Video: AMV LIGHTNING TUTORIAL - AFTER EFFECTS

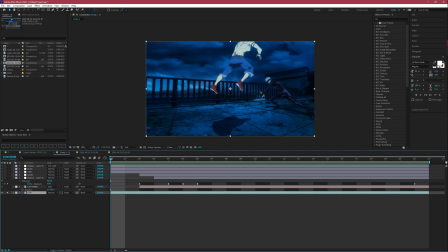[0:02]
So to start off with, a clip that hopefully is dark or where it would make sense to have lighting or electricity. And then next would be the lighting itself, the overlay, which you're gonna always set to add. Never set it to screen, never anything else. There's like a few times when I would set it to screen, but almost never.
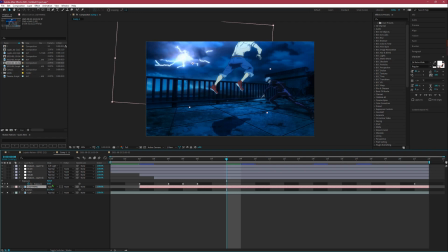[0:21]
So the reason for being add is you'll notice the difference between screen and add. One add, it actually goes with the colors in the background that are with it. So here's it without any of the effects, and then of course ignore it, but essentially screen, it'll be the same, or it'll be better.
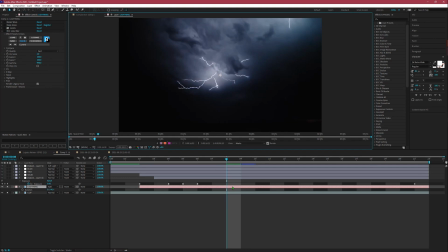[0:40]
But as for finding overlays, I recommend YouTube or like stock video websites, and make sure to find something that like actually looks like it matches with your clip. So it's important to consider perspective.
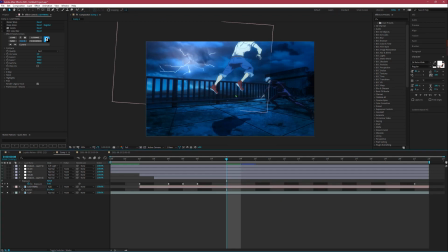[0:53]
So the camera's in the middle looking down, and the clouds are at they're going far in the back. So this somewhat matches it, sorry.
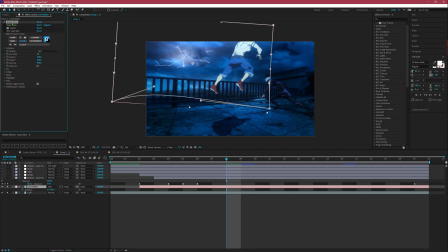[1:05]
But it doesn't have to be perfect when you pick it out, because you can use Bezier warp or any type of warp to further adjust it, and then you see the difference here. It aligns more with the clouds and how it should be, which should be like more pressed into it.
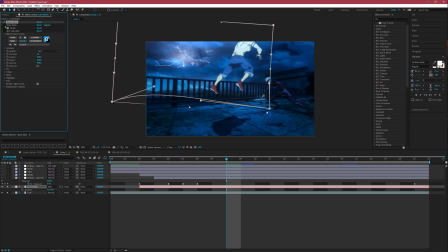[1:21]
Also, I rotated it slight bit, so yeah. Next, this is optional, but before you use deep glow, use levels. This levels isn't optional. Deep glow is, use levels.
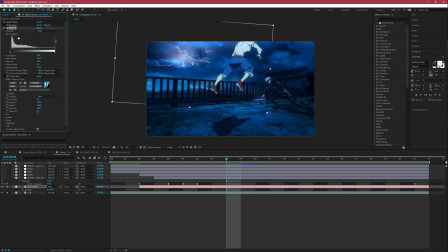[1:34]
So without and then with, you're gonna want to darken a little bit, or even if you're like your clip's a little too bright or something like that, then you can increase. But for the most part, you're gonna want to just darken this a little bit to match with how your background is.
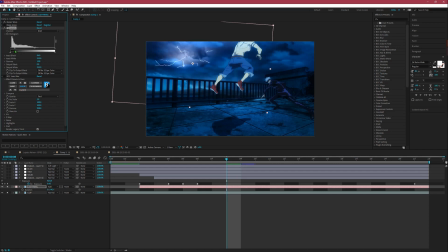[1:50]
Never go too dark, but around here should be good enough so it like blends into the clouds a little bit better. And then this is also, it's not optional, but if your lighting's far away, it's definitely necessary.
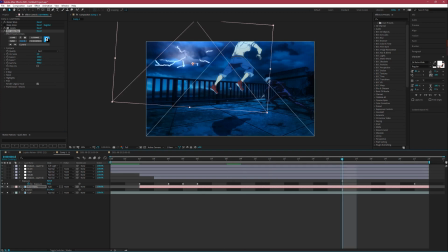[2:04]
So the reason I blurred this out throughout the whole clip is because since it's in the distance and it's not focused, then the same way the clouds aren't focused is the same way the lighting will not be focused too. So that's why it's like that. But if it's like really close, then of course it will be in focus.
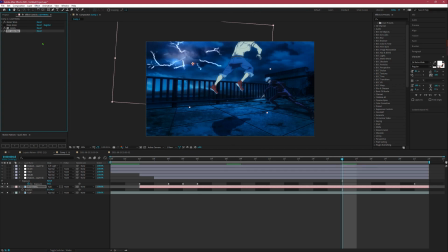[2:24]
But if it feels really close, I recommend adding or using heat waves, or heat wave uni. The heat wave, it's part of universe. It'll add the heat wave effect that you'd get from real life, where like something's really really hot in front of you, in which lightning obviously is really hot.
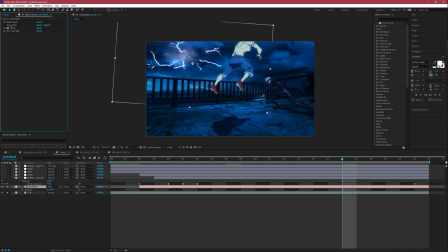[2:43]
But the optional thing to add is deep glow. And if you do add a deep glow, make sure to set the radius pretty low, 150, because the streaks on the actual lightning are very thin. So match that while having your deep glow, the radius be thin too, so it doesn't diffuse the light on the streaks too much.
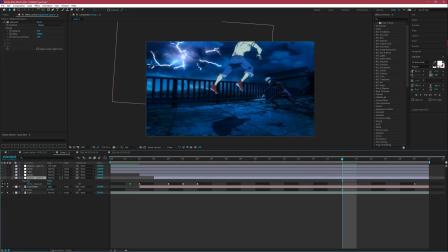[3:02]
And then of course blur. So next, exposure. It's gonna be, this is also for realism. So when you have lightning that pops up or that appears, it'll do a slight flicker because your eyes or whatever is viewing it is adjusting to it.
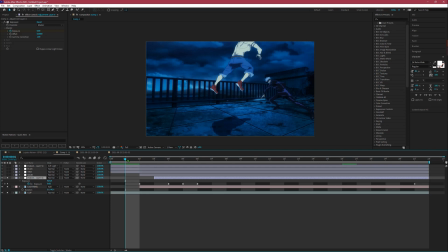[3:22]
So it'll be really bright, and then different streaks will come in, so it'll be like a flicker, and then it'll slowly dim off because the lighting is disappearing. But you can do this with I use exposure, which I would recommend, and how bright or how high you'll set the exposure to will depend on your actual clip.
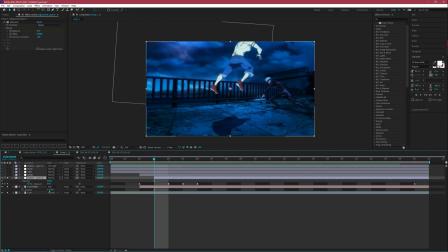[3:41]
But essentially from 0, and it'll go halfway, and then it'll go a little bit more to kind of transition to the brightness and how bright it will be because of the lightning, and it'll go back off,
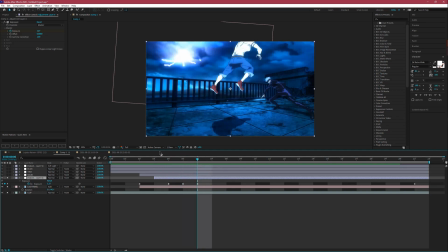[3:56]
and then completely on, or very bright because the lighting's actually coming in, and it'll slowly fade off.
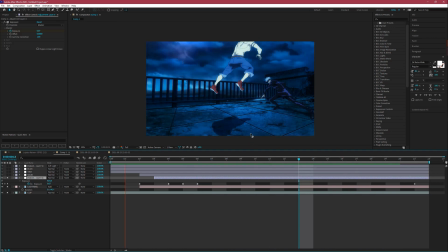[4:02]
So just look at the ground right here and you'll see it. Look at the ground, and that's how lighting would work.
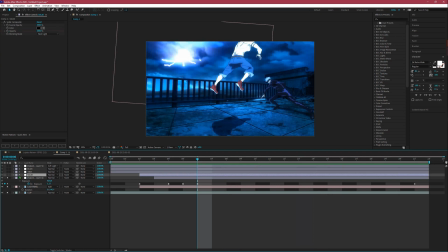[4:09]
So next is solid composite.